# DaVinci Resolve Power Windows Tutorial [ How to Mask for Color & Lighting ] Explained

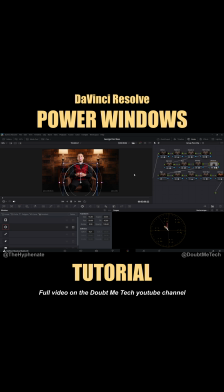(0:00)
Today, I'm going to show you guys a simple video on how to use power windows in different areas of your video so that you can help balance or even correct some issues with exposure, color, or even effects to really get the look you want in DaVinci Resolve. You can see I've already put a power window around this shot.
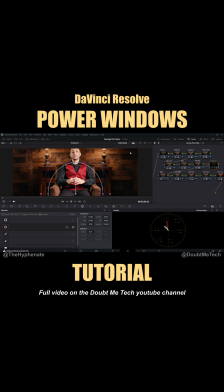(0:16)
You see how overexposed it is right here? I had a light source a little too close and a little too bright. But now that I've graded and colored my image the way I want it, this does not look flattering. So I created a power window in this area and I brought down the exposure while softening the edges so you actually can't tell that I'm targeting just this area.
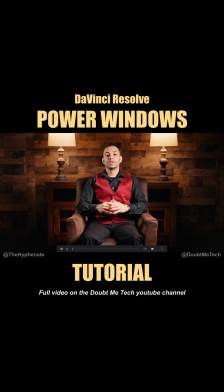(0:34)
This is just way too bright and really destroys the shot. But now everything looks a lot more balanced and professional.
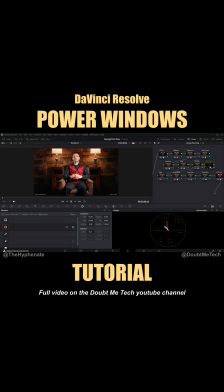(0:40)
All right, so I'm gonna show you guys kind of how to do this from scratch. We're gonna add a new node. So here in the color page, you're gonna go here to where it says window. All right, so now with that node selected, we're gonna go down here to the bottom left, and we're gonna look for the little button that has an oval with some points around it. And if you hover over, you'll see it says window. Click on that. Now we're in the window tab. Now you have different windows you can make.
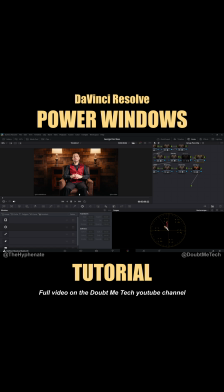(0:59)
For the sake of this video, because it's kind of in a radial area, I'm gonna select that, and it'll create a circle in the middle of the shot. Now with this, you can move it around. You can expand the fall off area, which is where it starts to transition and kind of change from whatever effect you have in or outside the circle and how it starts to blend from there.
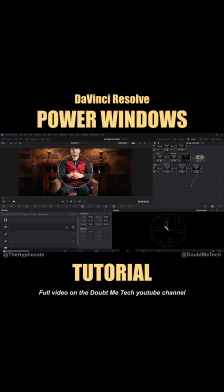(1:16)
So if you want a big gradual fall off, you can just increase this. If you want it sharp, minimize this. And then you can grab any of the blue points. So these are little white and red points, but the blue points will help you adjust the size and shape. Now with this in the area we want, we're gonna go to the color wheels. And essentially what I wanna do is bring down that exposure. If we wanna adjust the gradual fall off, go back to the window tab.
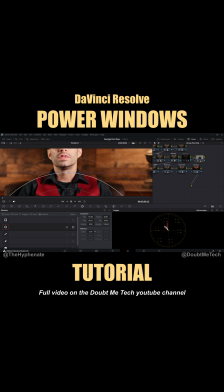(1:35)
And here you can see softness. You can decrease it, but then you'll see, if you look closely, you'll start to see the sharpness, and that looks terrible. So you definitely want it to be gradual and where you're not noticing a major exposure change or discoloration.
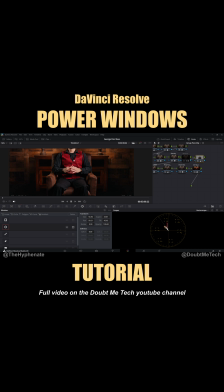(1:48)
So I tend to like something like this kind of. Now right now I took off the little settings here by going to the bottom left corner underneath the image and pressing off. But if I click on power window, then we'll get our transform tools back. All right, so let's see what it looks like there.
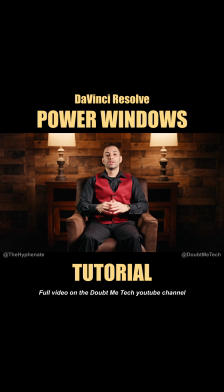(2:02)
And then with the power window off, yeah, I did a pretty bad job lighting this, to be honest. But thankfully, I'm able to correct it. And I'd probably still go a little darker on these blacks.
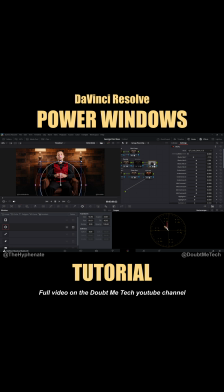(2:11)
Now, this is a static shot, but if you had a moving shot, you actually could track this power window by going into the tracker tab. And then from there, you could track forward and backwards. Now, keep in mind, if you have a very dynamic shot, using a power window like this with this extreme amount of cut might not work out in moving shots.
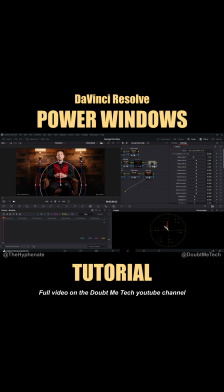(2:27)
You might have to dial it back down and only do a subtle exposure or color change. I'll do another video in the future that shows you how to use a power window in a more advanced shot.